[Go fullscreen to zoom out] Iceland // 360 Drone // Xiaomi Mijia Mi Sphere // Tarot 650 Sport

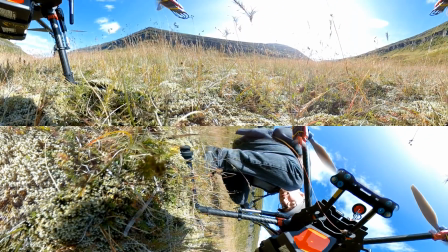[0:01]
This is some of the 360 footage that I shot in Iceland a few weeks ago using
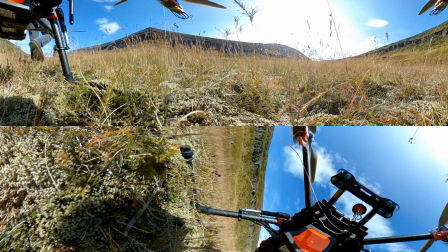[0:05]
the Xiaomi Mijia Mi Sphere camera attached to my Taro 650 Sport quad. Now this is definitely not the ideal solution for shooting 360 aerials. This was shot without a gimbal and with the camera mounted quite close to the quad itself simply
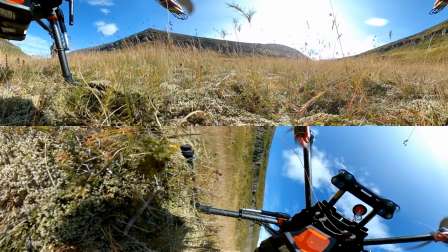[0:21]
because of the limitations of how tall the landing gear is and I had to be able to land it without smashing the camera on the ground.
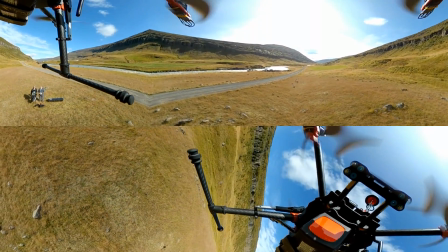[0:27]
Ideally you would want a proper brushless gimbal on the camera and you'd want to have the camera much further away from the quad.
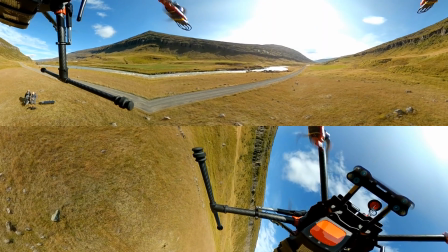[0:34]
Well, either that or have two cameras, one on top, one beneath, and then edit out the drone itself in post-processing.
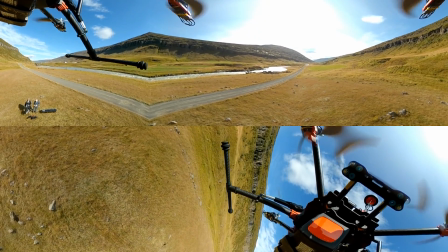[0:41]
But for this particular trip, I was working with the equipment I had and the budget available for the project, just doing the best we could.
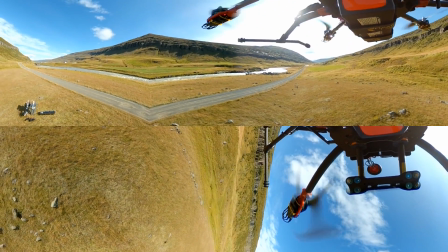[0:47]
And all things considered, especially taking the rather windy weather into account, it actually came out not too bad.
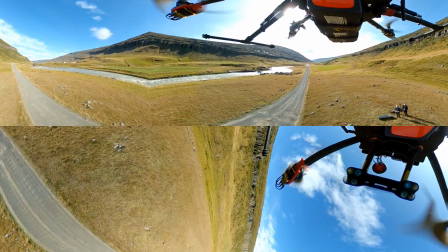[0:57]
So this footage is stitched using the latest version at the time of the Android app, using the gyroscope data recorded by the camera.
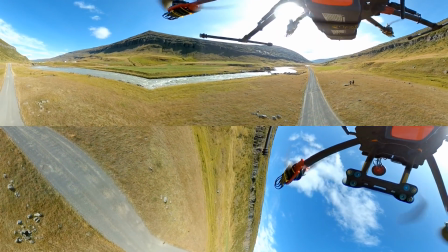[1:05]
So you may have noticed that as the the drone itself turns the camera view doesn't turn it maintains the heading it's
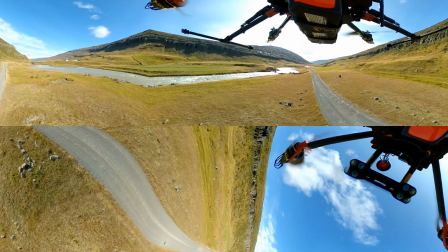[1:12]
looking at which I think is a much better way of doing things for the viewer on YouTube than having the view turn for them.
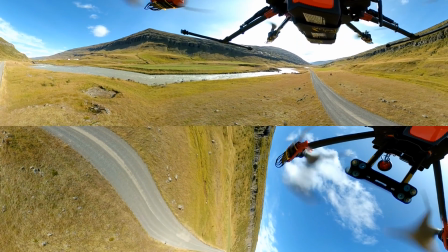[1:19]
It means if you're looking towards a particular point of interest and the camera moves you don't need to manually click and drag to keep looking in the same direction.
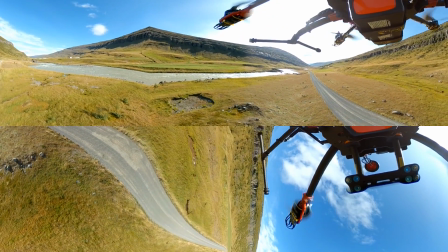[1:26]
It's also a lot less sort of nausea inducing if you're looking through a VR headset if your view isn't being changed for you and you're in full control of what you're looking at.
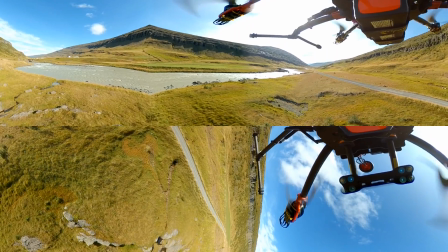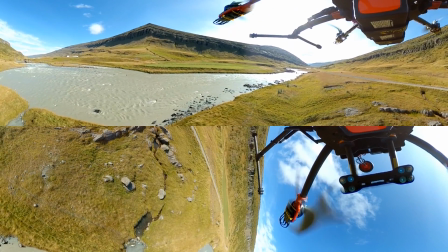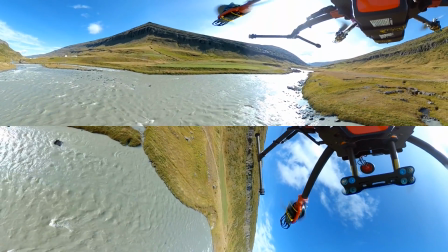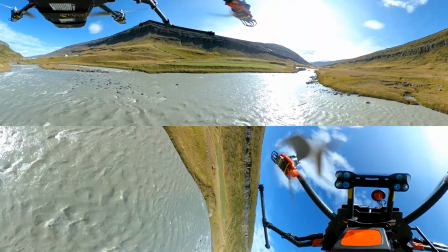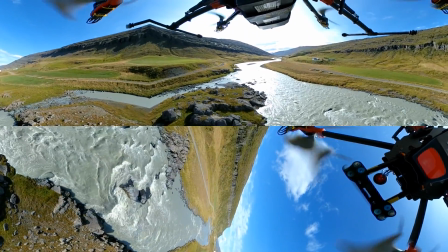[2:05]
Now the whole time that we were in Iceland we were fighting against rather unfortunate wind which was fine when shooting gimbal stabilised footage
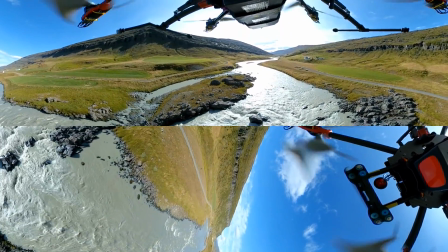[2:12]
with the Inspire but for this 360 setup without a gimbal it meant the windier it was the worse the footage would be.
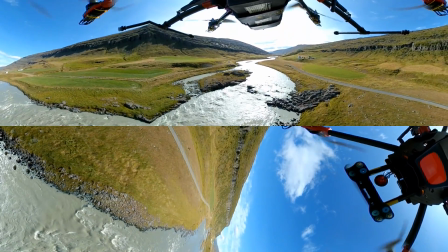[2:19]
If you look up towards the quad you can see that the quad is moving relative to the background which isn't moving so
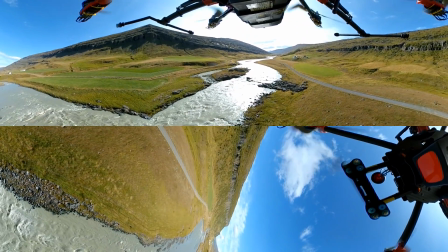[2:25]
the the gyroscope data is doing a pretty decent job considering the camera is rigidly attached to the drone,
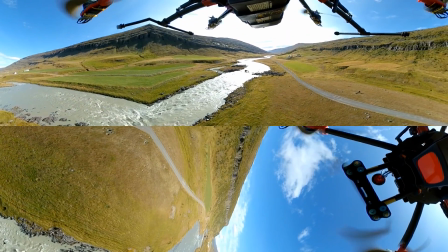[2:31]
but there's only so much it can do. This particular shot here we're flying downriver with the wind behind us which leads to smoother footage than flying into the wind,
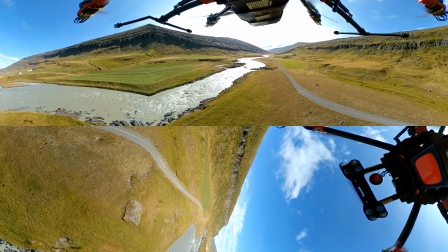[2:39]
so this turned out quite well considering how gusty it was.
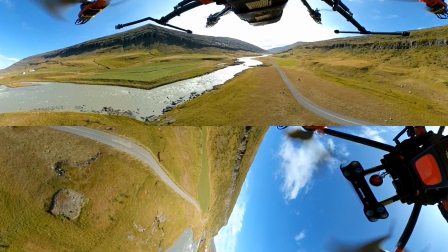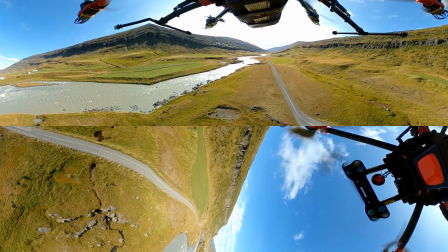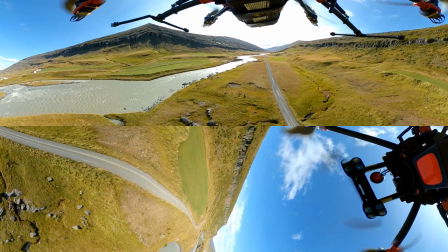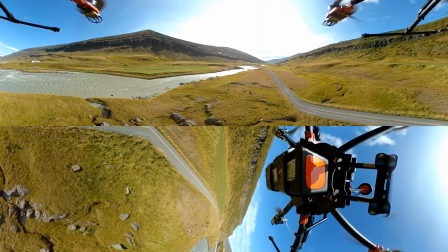[2:57]
If you've been following on the MIGIO Facebook group you'll know that you can try to use the Skybox
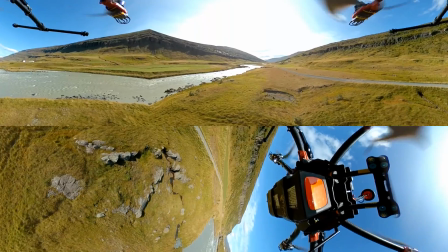[3:03]
Studio plugins for After Effects from a company called Metal to stabilize this 360 footage,
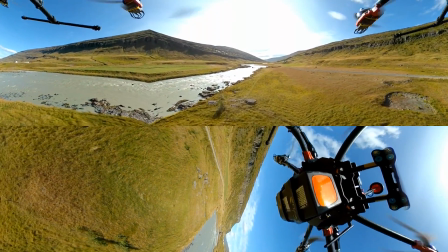[3:08]
but that relies upon the 3D camera tracker in After Effects,
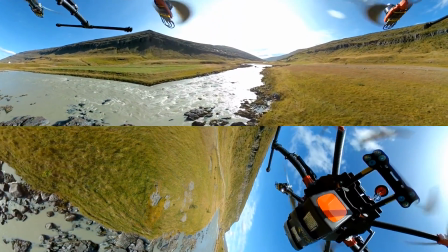[3:13]
which only really works on scenes that don't have too much movement. So that previous clip would actually solve.
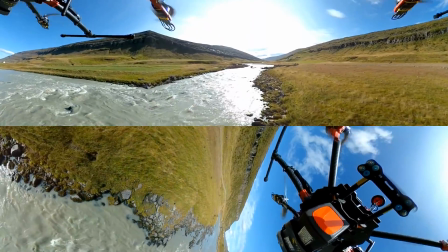[3:20]
I didn't do it in this video because I wanted to keep the consistency and have them either all stabilized or all not stabilized,
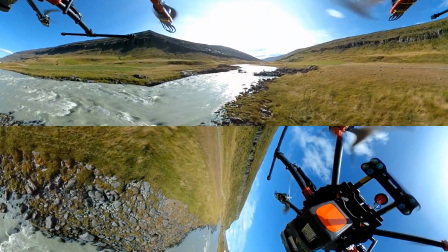[3:27]
and for example this clip here, there's just far too much movement for the the 3D camera tracker to track the scene successfully so this won't stabilize.
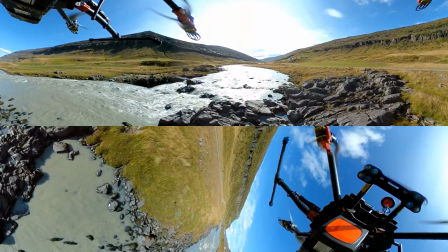[3:37]
This one is now flying upriver into the wind and you can see that it's causing much more
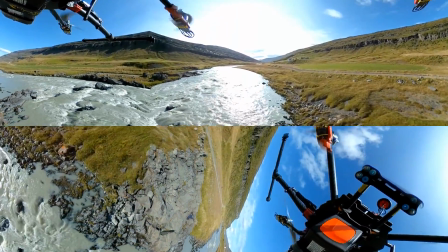[3:42]
sort of buffeting motion in the drone which then gets transferred into the camera so it doesn't look near as good.